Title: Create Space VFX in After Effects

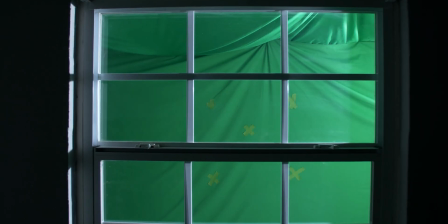What's up everyone welcome back. There's no intro today we're just going to jump right into this one. So for my main shot, I filmed a window with a green screen hanging outside of it. I also set a light up to the side of the green screen that was shining into the room. I put a few tracking markers on the green screen to help with the 3d camera tracking inside of After Effects.
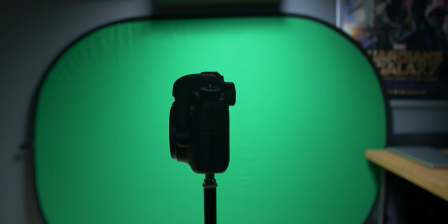These were just green pieces of paper tape. Next I wanted there to be a few objects floating around the room to make it look as if there wasn't any gravity and like we were in outer space.
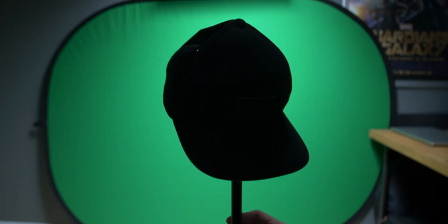So, I took a few objects and attached them to a light stand. Then I filmed each one of those objects individually in front of a green screen and slowly rotated the light stand.
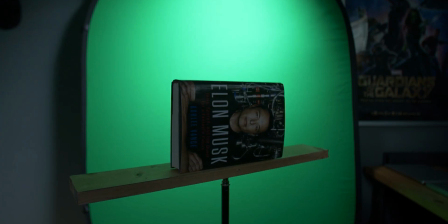This works great to create 3D objects that you can put inside of your scene since you're actually rotating the object and you can see the lighting change as it rotates. I made sure to film these objects in similar lighting as the shot of the window so that the objects blended better into the scene.
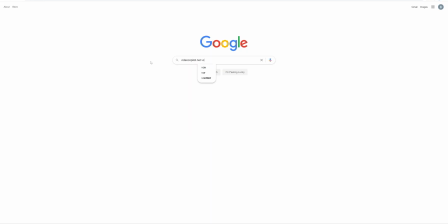Next I went to videocopilot.net and downloaded an awesome plugin for After Effects called VC Orb.
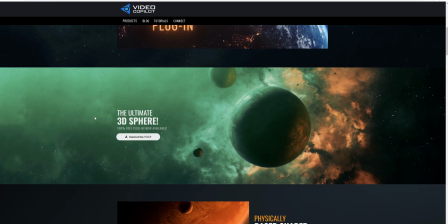This plugin is designed specifically to build 3D planets inside of After Effects. It's 100% free and that's just incredible to me because of how powerful it is and how simple it is to use.
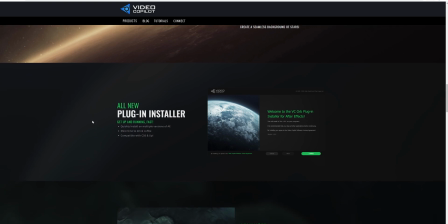If you don't already know about videocopilot.net, make sure to check it out because it's an amazing site for people who are looking for great in-depth After Effects tutorials.
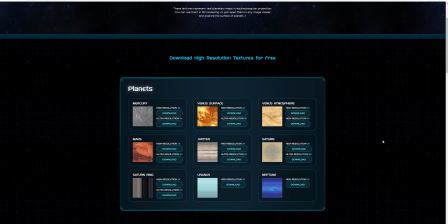After I downloaded the VC Orb plugin, I went to a site called solarsystemscope.com.
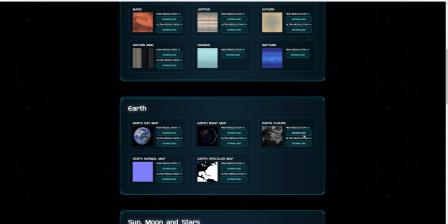They have great high-resolution textures that you can use to build planets with. They have every planet in our solar system and even a few fictional ones.
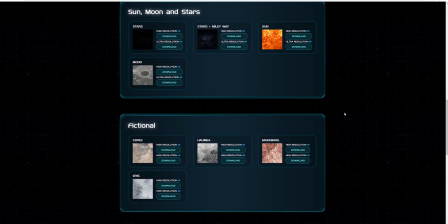They also have the earth the Sun and the moon and I love this because you can easily download whichever texture you want And just load that into the
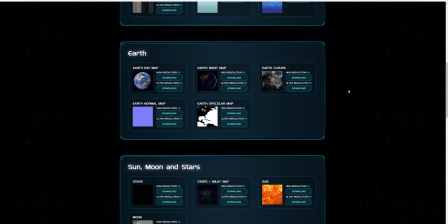VC orb plugin inside of After Effects to create your planet I will say if your computer isn't the fastest I would download the lower resolution
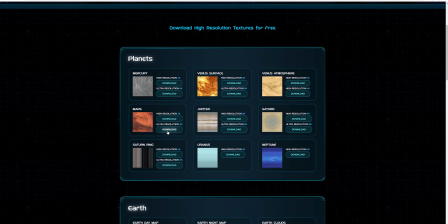2k textures So it's faster to work with but so I went ahead and downloaded the Mars texture and the stars plus Milky Way texture I'm
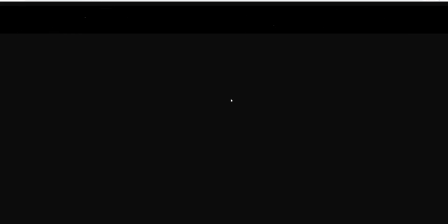going to use this stars texture to easily create a backdrop of stars for my scene I'll leave the links for both the VC orb plugin and the solar
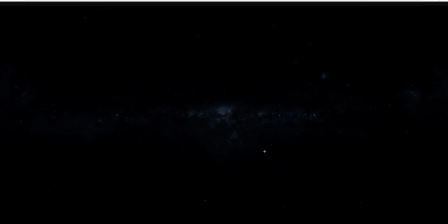system scope com textures down in the description below But okay, now I'm all set and ready to jump inside of After Effects and start building my effect.
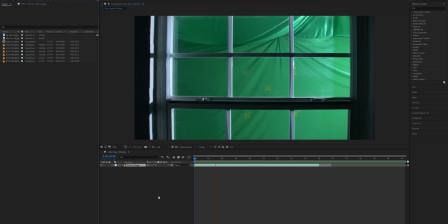Inside of After Effects, I imported all of my footage and have the main shot of the window added to a composition.
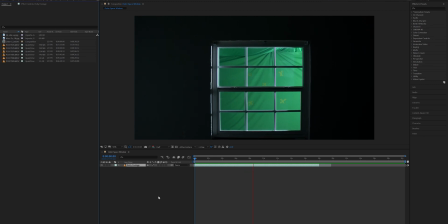First thing I did was reverse this footage. I shot this clip by starting close to the window and then slowly backed away from it.
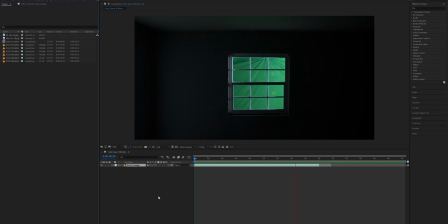I did this so I could control where my ending point would be, since I wanted the shot to perfectly move through a specific square on the window.
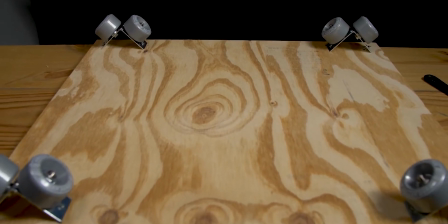To get the smooth motion, I used a homemade dolly, which is just a piece of plywood with some roller skate wheels attached to the bottom.
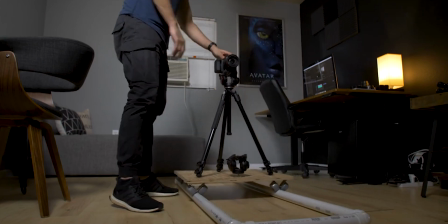I'll leave a link in the video description below where I talk more about this DIY dolly. But so, I right clicked my footage layer, went to time, and selected time reverse layer.
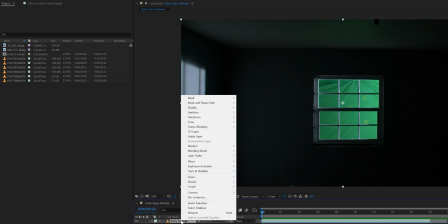Now my shot is moving in towards the window instead of away from it. Then I right clicked the footage again, selected track and stabilize, and hit track camera.
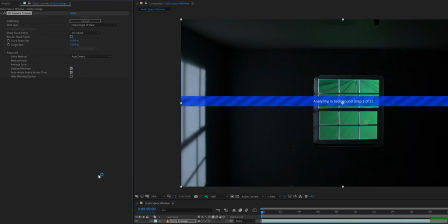Then went up and selected detailed analysis and let that analyze. Once that was done analyzing, I selected create camera.
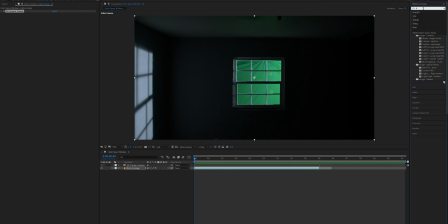Then I went to the effects and presets tab and typed in key light. I selected the effects key light, key cleaner, and advanced spill suppression. All three of these are bundled together and I took those and dragged them onto my dolly footage layer.
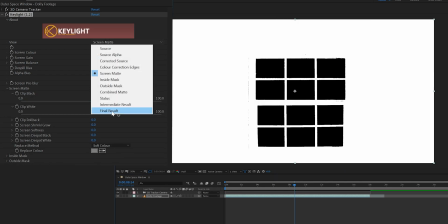And then I used key light to key out the green. After I was done with that I changed my view mode to final result but doing that caused the footage to become very noisy.
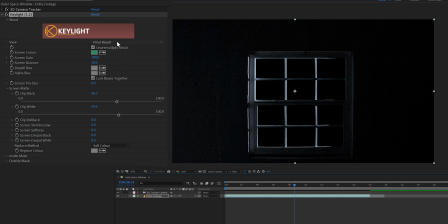This can happen when you're using key light on a scene with not much light in it. So I changed the view mode to intermediate instead of final result and this tones down the intensity of the key light effect.
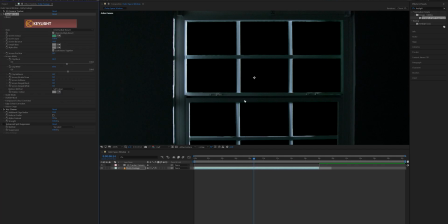But when I did this you can see there's still some green spilling in through the window from the green screen.
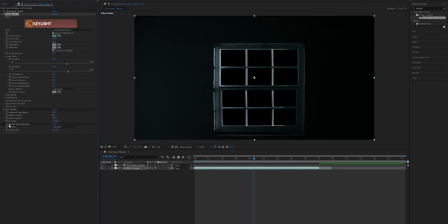So to fix that I came down to the advanced spill suppressor effect and turn that on which got rid of the green spill.
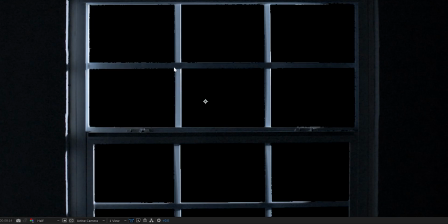Also the key cleaner effect I added helped out with these rough edges on the window. Without it, parts of the window were pretty jagged and looked a little funky.
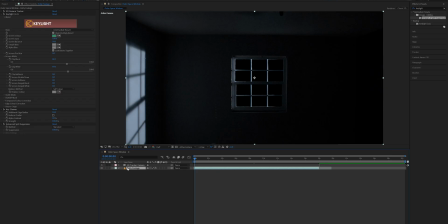So the key cleaner just helped smooth all that out a little bit more. But okay, next thing that I did was add in the objects that I want floating in the scene. I started off with the footage of the camera and took that and added it to my comp, making sure to stack it on top of the dolly footage layer.
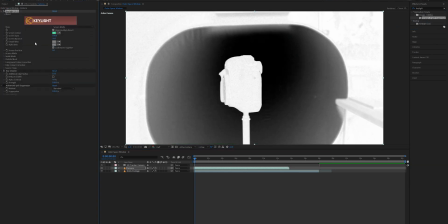And then I added key light, key cleaner, and advanced spill suppressor to that layer. I keyed out the green using key light and turned on the advanced spill suppressor for this layer as well.
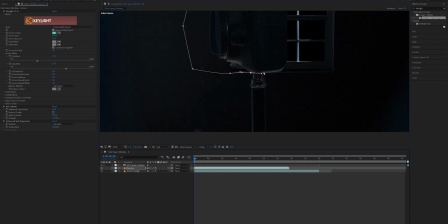So after keying out the green, I selected the camera footage layer and made a mask around the camera, making sure to get rid of the light stand on the bottom. I keyframed this mask to move with the camera as I rotated it so I could get rid of the light stand for every frame.
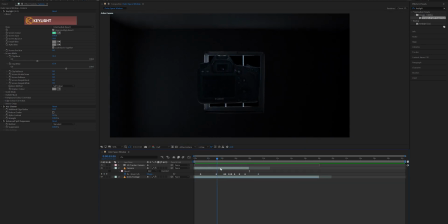Then once I was done with that, I now had a 3D object that rotates inside of my scene. Next, I checked this box right here to turn it into a 3D layer. Now, usually when you do this and turn something into a 3D layer, it sticks perfectly in your scene and anywhere you move it, it will stay in that same spot.